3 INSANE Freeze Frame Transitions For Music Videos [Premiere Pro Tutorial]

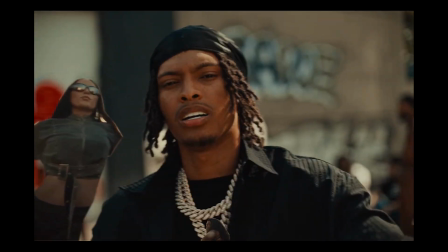Yo, what's going on, guys? Today I'm going to be showing you how to make three different types of freeze frame transitions in Adobe Premiere Pro.
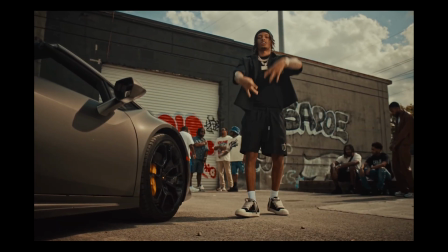Let's just get straight to it.
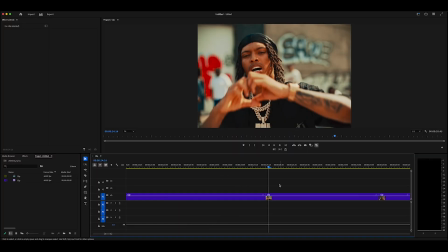So we're going to align our cursor with the first frame of the second clip here, and we're going to duplicate it. And the shortcut to do that is just to hold Option, click and drag the clip up on the top there. And then on this top clip here, we're going to right click it and navigate to this button called Add Frame Hold.
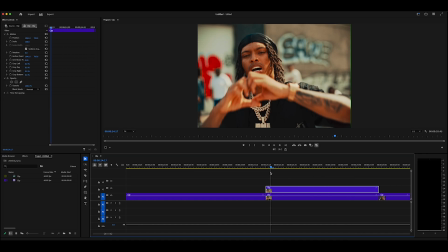Once you click that, you're going to see it's going to freeze the entire duration of the clip with whatever frame that cursor is on. What you want to do is make sure your cursor is at the start of your clip when you do that, so it transitions very, very smooth to the next clip over.
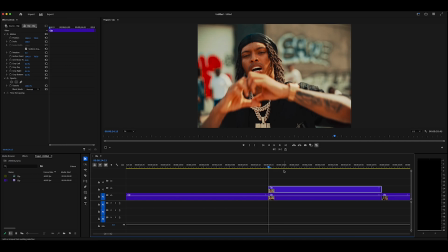Now that we have this clip frozen, I'm going to make it around 20 frames. So I'm going to hold the shift key and go 1, 2, 3, 4 to the right. Just cut and make that 20 frames. What we're going to do is we're going to navigate to our effect controls up here and then go to opacity and this pen tool here. And this is basically the pen tool inside Photoshop, but a much quicker way in Premiere Pro.
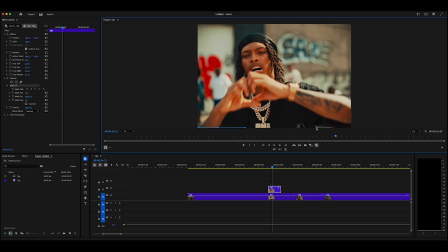And then what we're going to do is just going to start outlining your subjects or objects cut out. You want to take your time with this, as the more time you spend cutting out and making it precise, the better the transition is going to look.
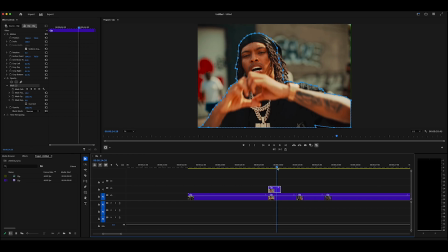And as you can see, once you finish that, it's going to make a cutout of that frame hold right there.
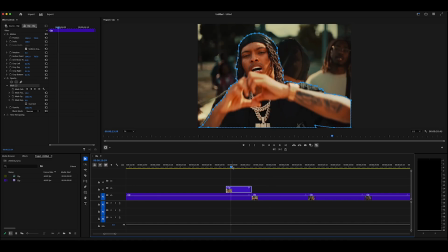Now what we're going to do is we're going to move this clip to the first clip here. And then we're going to start keyframing it to morph into the scene. If you go to effect controls at the top here and you go to position, make sure to keyframe where it is right now and drag it to the end, because that's where you want the frame hold to end up.
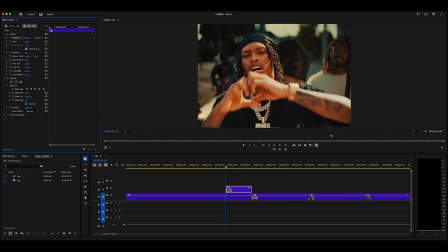And just navigate it to wherever you want the frame hold to start outside of the shot. So for instance, I want it coming from the bottom. I'm just going to drag the frame hold down to the bottom of the screen. What I'm going to do is I'm going to select all keyframes here by holding Command.
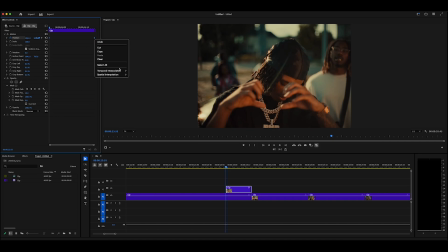Just clicking them all, right click, and then temporal interpolation and ease in. That's kind of like the easy ease keyframes in After Effects, just the Premiere version.
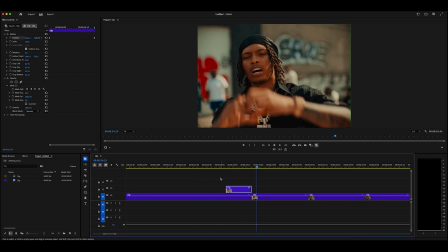And that's just gonna make it go in a lot smoother. And as you can see, when I play it back, you got a simple but effective freeze frame kind of warp through.
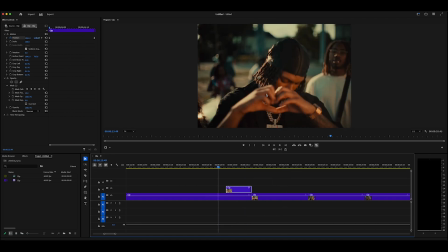I reckon that looks sick, but if you wanna elevate it even more, you can add various other effects to it, like I'm gonna show you how to do right now. If you kind of want it to start small and then morph in, you can go to your scale, keyframe, scale, and then drag it to the end like just before. Go to the start and then drop it to like 5, make it super, super small.
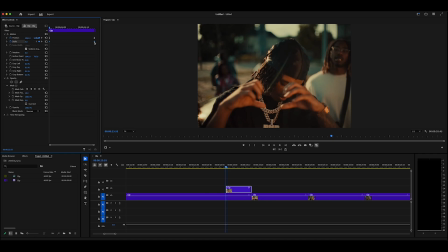Hold the keyframe, right click, ease in. And then what that's gonna do is that's gonna start off small and then make it kind of grow into the last frame just like that.
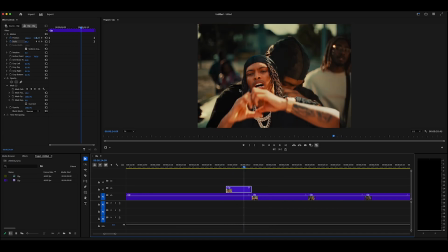I reckon those little things make it a whole lot better. To elevate the emphasis of the frame morph at the end, I'm going to right click here, new item,
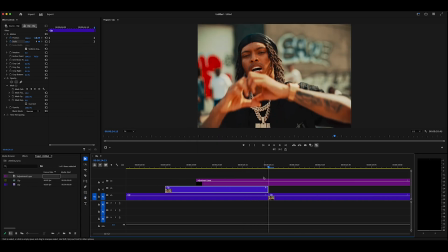adjustment layer, and just make a 10 frame adjustment layer at the end of the clip. And then I'm going to navigate over to my presets and then go to my flash pack.
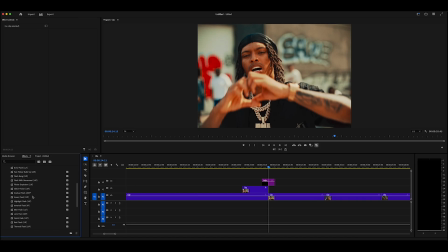And this pack has 25 unique flashes ready to use on your edits in one click.
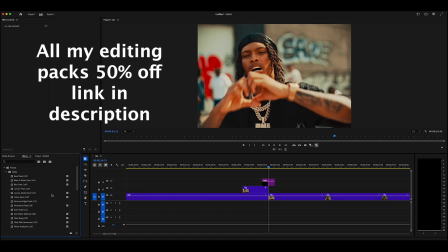I kind of want a quick but simple flash, so I'm really going to navigate to basic flash, and I can see that's 10 frames there. So I'm just gonna drag and drop that on top of my clip. And just like that, you got a sick basic flash to emphasize that transition a whole lot more.
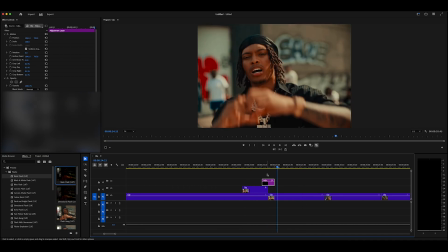I love the flash, but I feel like it'll look a lot cooler behind the freeze frame cutout. So what I'm gonna do is I'm just gonna drag that over the top of that adjustment layer there.
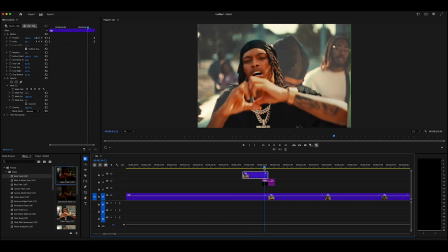And then when I play it back, it's only gonna be behind the freeze frame, as you can see.
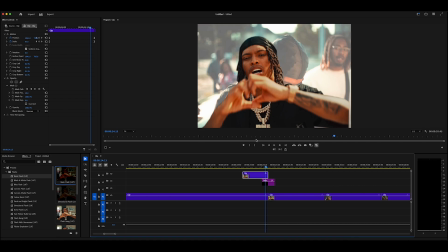So that's got a big emphasis on it when it hits. And there you go, that's our first freeze frame effect. Something simple, but something super, super effective for your edits. The next effect we're gonna do is kind of what I like to call like a puzzle piece freeze frame transition. And what that's gonna do is it's gonna morph in different sections of the second clip into the first clip to kind of form a transition to the second clip in a cool, different type of way. Let's get straight to it. For this clip, I'm gonna use the clip with a lot of people involved. So I see this one's got 3 girls right here. So I'm gonna use them for the kind of like puzzle piece transition for the next clip. So it's the exact same principle as before.
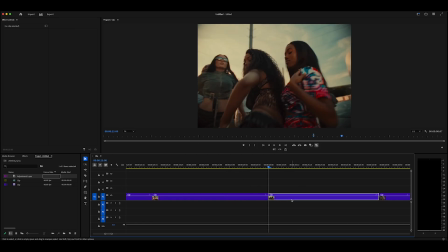Navigate to the first frame of the next clip, duplicate it, right click, and add frame hold. Clip is now frozen and now it's 20 frames. Now what I'm gonna do is I am going to duplicate this 2 more times on 2. Now we have each different clip for the 3 cutouts we are going to do.
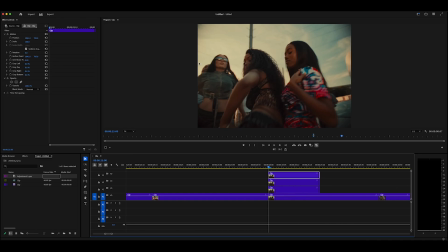Now I'm gonna spend some time going through each different clip and cutting out each person one by one. Now I've cut out each individual person. Now we can see that we have the girl number 1 on the top, girl number two in the middle, and girl number three on the bottom. Now we're going to move these three to the end tier, and we are going to move each individual clip to different positions throughout the whole duration of the first clip here. Kind of want to position it so the start of the next clip coming up is kind of in the middle of the first clip right there. So I think that looks pretty good. And now, same as before, you want to keyframe the cutout coming in to the first shot.
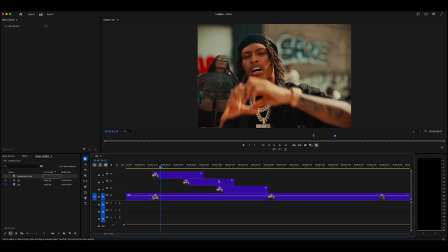Since there's multiple here, I think it'll look pretty cool if they each come in different directions. So I'm gonna make the first person come in from the left, the second person coming from the bottom, and then the third person coming from the right.
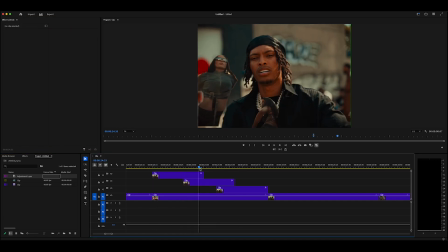Now, as you can see, I have them each coming in one at a time, just like that.
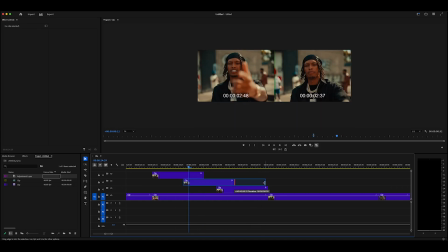Once you've keyframed each cutout, what you're gonna do is you're gonna have to extend each clip to the end of the duration of the first clip,
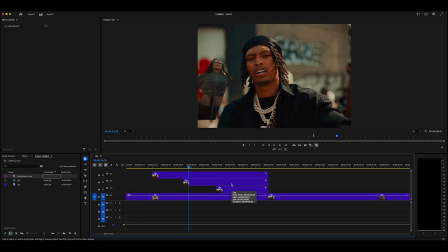so they're not disappearing once they come in.
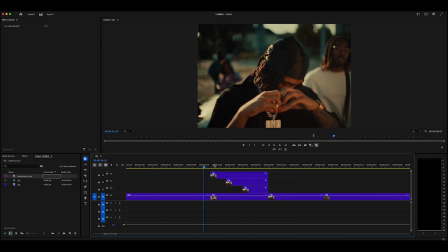And now when you've done all that, you should have a pretty sick, puzzle piece type freeze frame transition.
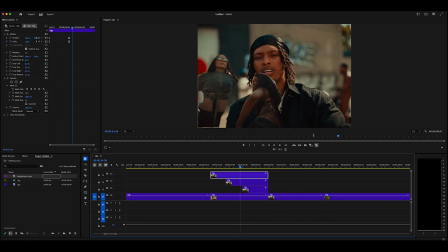As you can see going through, I can see that each cutout leaves a little bit of room around the edges of the frame. So I'm gonna go to the end of the keyframes and just make the scale like 101 to kind of fit in the gaps there, maybe 101.5.
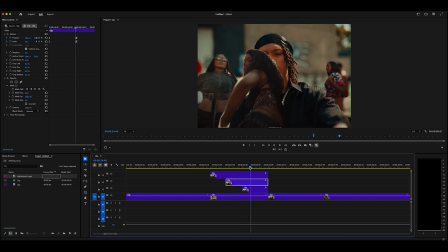And that's just filling in the gaps to make it look less awkward when they come in. Now, just like before, I think it needs a little bit more source to it. So I'm just gonna make an adjustment layer, a few of them actually, of 10 frames.
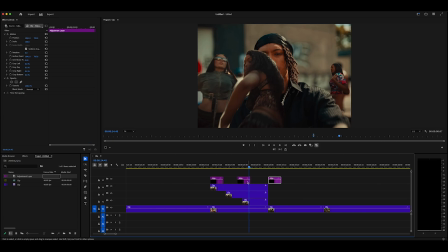And I'm gonna add just some subtle flashes. Actually, since I want them subtle, I think I'm gonna make the adjustment layer like 6 frames.
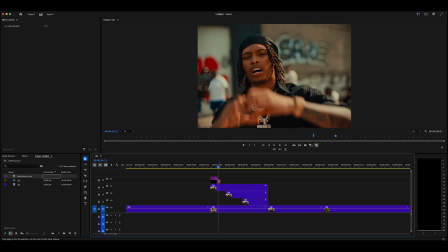1, 2, 3, 4, 5, 6. Just some really quick subtle flashes to enhance the effect. And again, I'm gonna go through my flash pack and choose a quick flash and something that kind of sounds cool. So I think this inverted flash here sounds pretty cool, 8 frames. So I'm gonna chuck that on the adjustment layer. That looks sick.
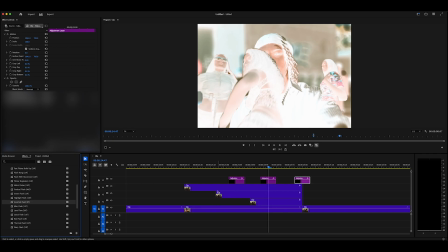I'm just gonna put one on each adjustment layer and just align it with the time that they finish morphing through the first cut.
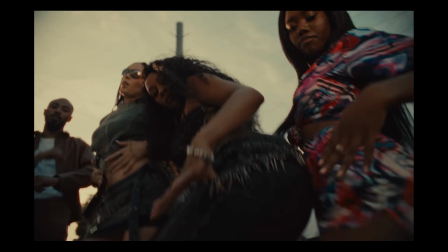And bang, just like that, we have a sick puzzle piece type freeze frame effect to add to your edits.
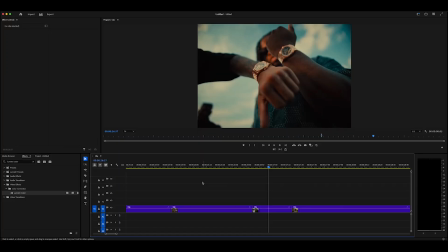Now for our third and final effect, I kind of want to do the opposite of like we did on the first two. And instead of going in to the next shot, I think I want to make it go out of the second. Do the exact same principle before, duplicate the clip and cut it out. And then I'll go back and show you how to make it pop out.
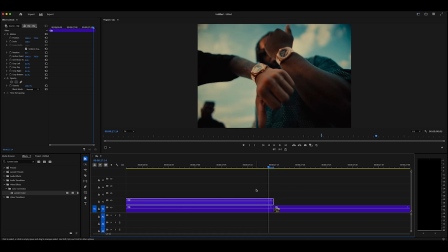This time, align your cursor with the last frame of the second clip instead of the first one though. Sometimes they might do this when you click add frame hold and only frame hold the last keyframe. So just delete the start of the clip and then just extend it out just like that.
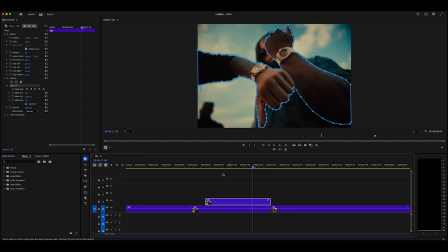All right, so I've got the cutout of the last frame of the first clip here, and I've actually made this 25 frames instead of 20 this time.
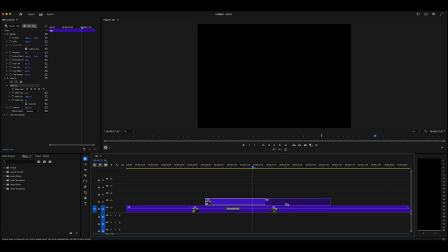So I'm gonna drag that over to the second clip.
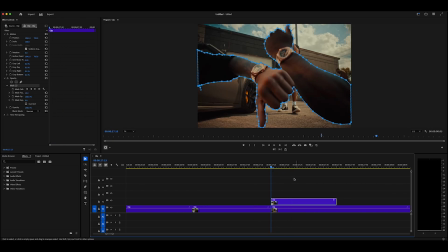And the reason I made it 25 frames is because before it falls, I'm gonna make it go up a little bit at around 5 frames and then drop down, make kind of like a jump effect and make it a bit more realistic. So we're gonna start keyframing the position of that right now. Keyframe the position where it starts at, and this time leave it at the start since it's the opposite of what we did before.
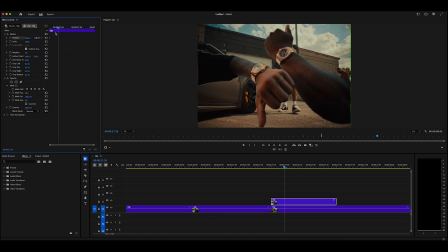And then go 5 frames forward, keyframe it a little bit higher.